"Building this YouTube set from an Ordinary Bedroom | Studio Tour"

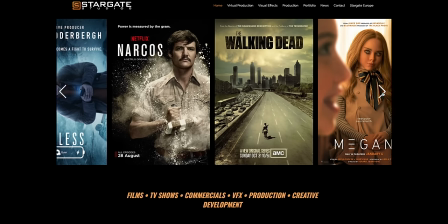244s
I'm Sam Nicholson, founded Stargate Studios, and we've been working on virtual reality, Pan Am, Walking Dead, Ugly Betty, CSI 24.
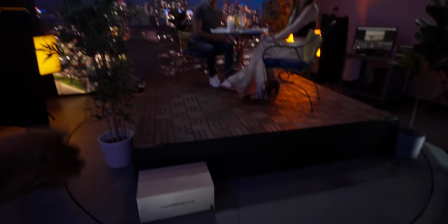253s
This is unusual because you're turning the set. What we've got is Sony Venice 2 with the sea-led wall, Pro Lights,
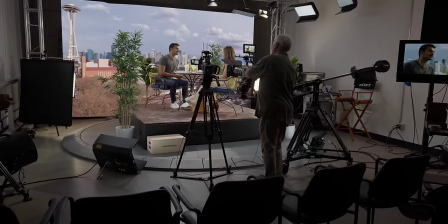261s
Kina Flows, everything tied in with motion and coding so that we can do 360s around the set.
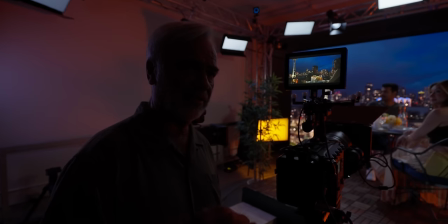266s
What's the difference between this and a giant TV in the background? High refresh rate, which gives us the ability to shoot up to 200 frames a second.
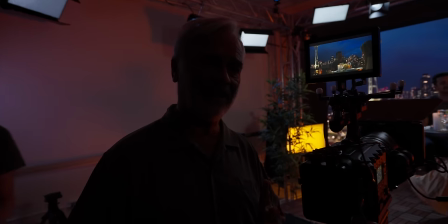275s
A much higher dynamic range than a television. You want the highlights to almost clip like real lights do, real sun.
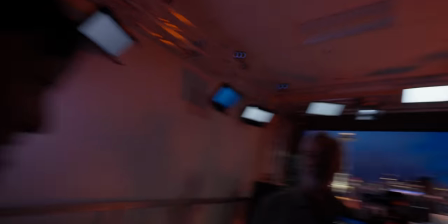281s
It's really maximizing the space. So you want to go to daylight? Yeah.
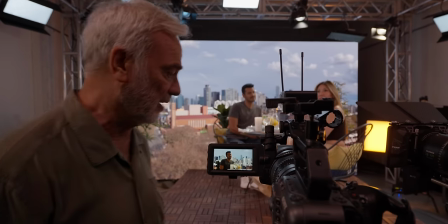284s
That's the other thing we can do is we can change light extremely fast because we are pixel mapped on the lighting.
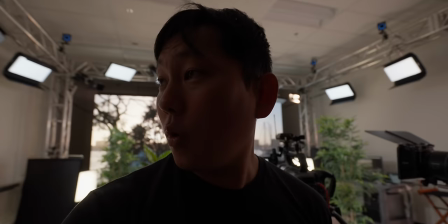292s
And the resolution that's required to get this plate back there.
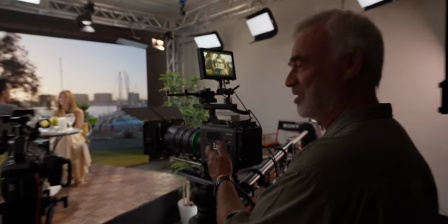295s
These are 8K heavy raw Venice 2 plates with all the color we can get, REC 2020 and beyond.
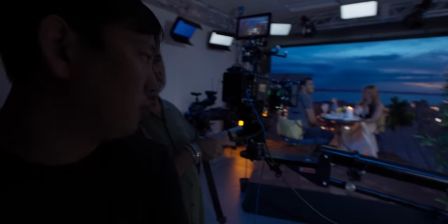303s
As you move the camera, the whole background shifts so it maintains that parallax. So it's an illusion.
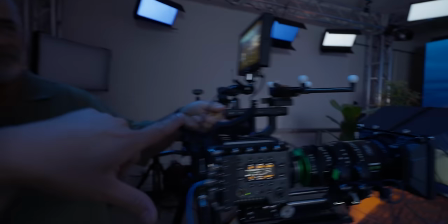308s
I mean, these are all magic tricks, right? Right. So these are tracking markers that's being watched by these six cameras.
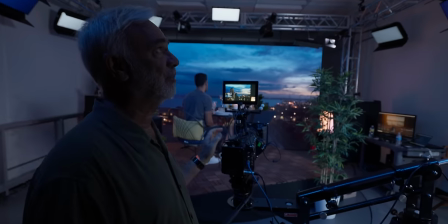315s
Are they cameras? They're in red? Yeah, they're cameras. These are OptiTrack cameras. This is mocap technology redone for camera tracking.
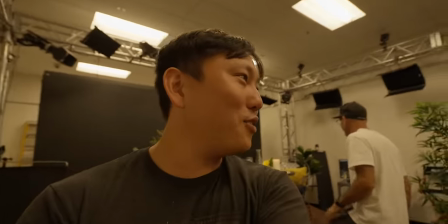322s
Wait a second. We were just in a beautiful place by the water. Everything's fake, even the ice is fake.
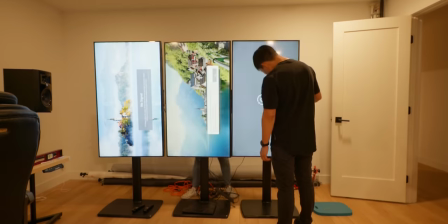329s
All right, so now that we have a virtual window that can pretty much take us to wherever we want, it is time to get some backdrops.
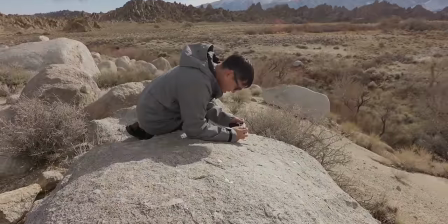336s
And that is where our sponsor DJI comes in. Let's give this a shot. So right now we're flying the Mini 3, which is the latest entry level drone from DJI.
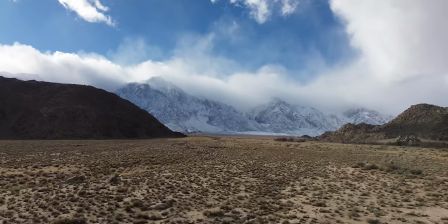344s
And for a budget drone, it delivers a surprisingly good 4K image.
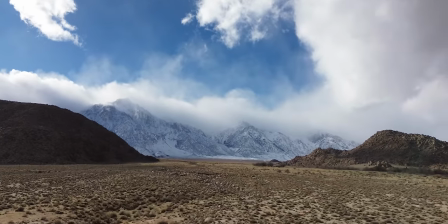348s
And what makes this drone in particular perfect for the shots I'm trying to get is it's ridiculously good battery life.
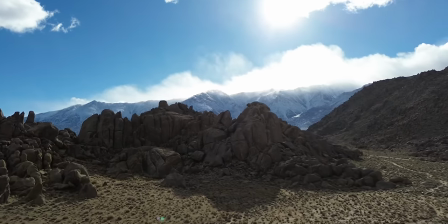354s
Right now I'm flying it with the optional plus battery, which is the setup that gave me my personal longest flight record.
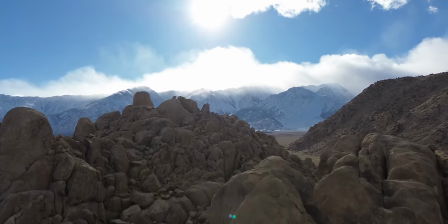359s
And I want these shots to be as long as possible so I don't have to loop it in the background. So now I just have to find a good spot to go and sit in.
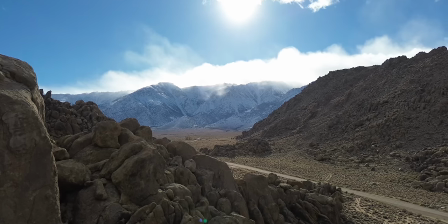367s
I'm thinking having these rocks in the foreground is gonna make our view a little bit more believable. Now, if I really wanted to, could I hike this camera up there and get a shot like that?
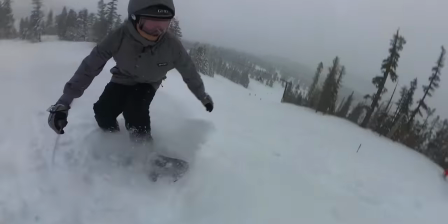375s
I could, but I just spent the last couple of days falling on a snowboard and my body just cannot take any more views.
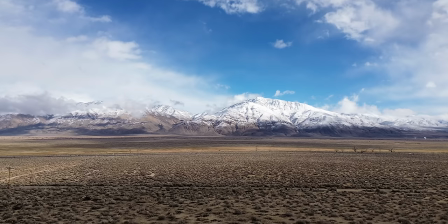380s
So this is gonna be much easier. So the wind has started to pick up a bit But that's one of the nice things about this mini 3 is it still has level 5 wind resistance So it
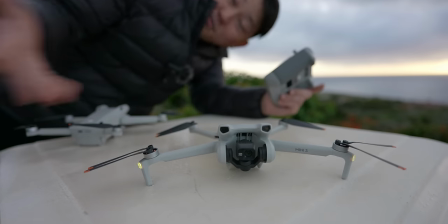389s
still looks pretty locked off now the camera specs on this little guy pretty impressive 1 over 1.3 and sensor f 1.7 lens you can get started fine for 559 bucks with the basic controller and I love how these minis have this notch cut out right here
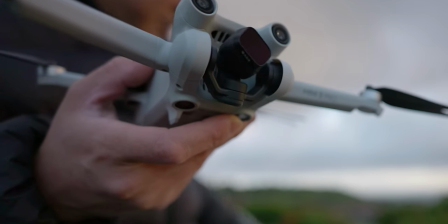402s
for the camera Which means you could tilt almost all the way up during flight You can go into portrait mode where the camera actually turns now me personally if I could have one and only one drone, I would opt for the upgraded version of this, the Mini 3 Pro, which has the same great camera and lens, but a few upgraded features like notice there's forward collision sensors,
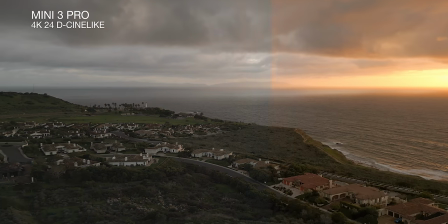421s
rear collision sensors, 4K60 in decent, although I consider the 4K30 in fixed color,
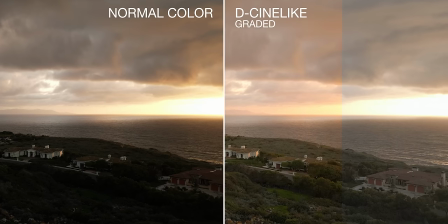425s
so that gives you more flexibility and pose to color grade and access to dynamic range, fold up to be really nice and compact. Thank you so much to DJI for sponsoring this episode, links down there in the description if you're thinking about picking up one of these.
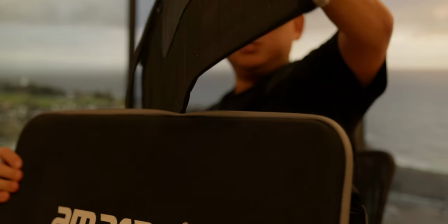437s
So now Let's go ahead and download these clips and try to throw them in the background. This is a light from Aputure. Let there be light.
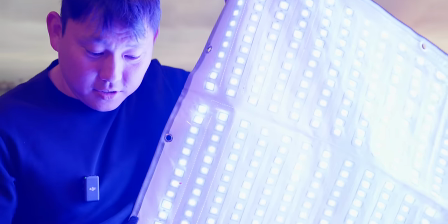442s
Oh yeah, oh hey, that's pretty bright. And that's only 30% too. So what's cool about these mats is that they're super lightweight and soft.
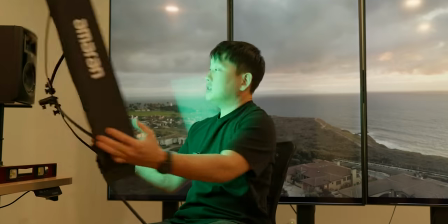449s
Optional frame. This is gonna be perfect for tighter spaces where I don't have much space behind the desk,
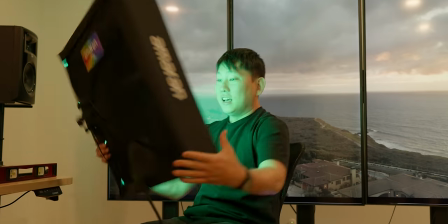454s
but I can just mount this back there and still have a nice soft source instead of trying to figure out how to get a big old soft box back there.
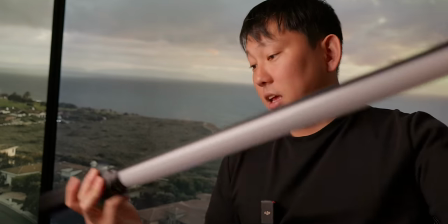460s
So this is Aputure's Amaran tube light. This is just a two footer right here. And see how there's a sun right here?
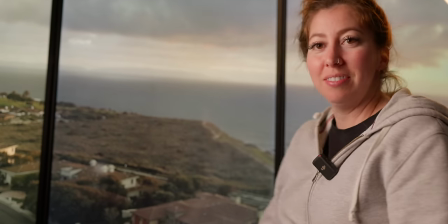466s
So there should be some nice warm light coming, right? Warm light at your service.
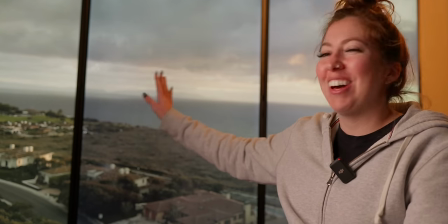471s
This view makes me feel like we won the lottery and we got a fancy house on the hill.
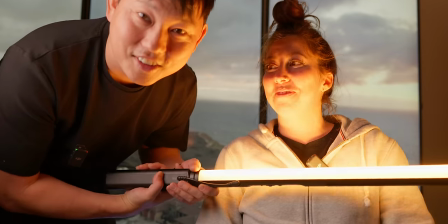477s
The image looks great. I don't. What are you talking about? You look beautiful. I'm getting a tan. You're a little late for hustling.
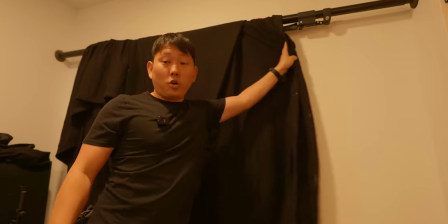483s
Oh yeah. Now I want this space to be fully controlled so I can film day or night. So this stuff here, duvetyne, is really good for blocking out light. And I still don't know how to spell duvetyne.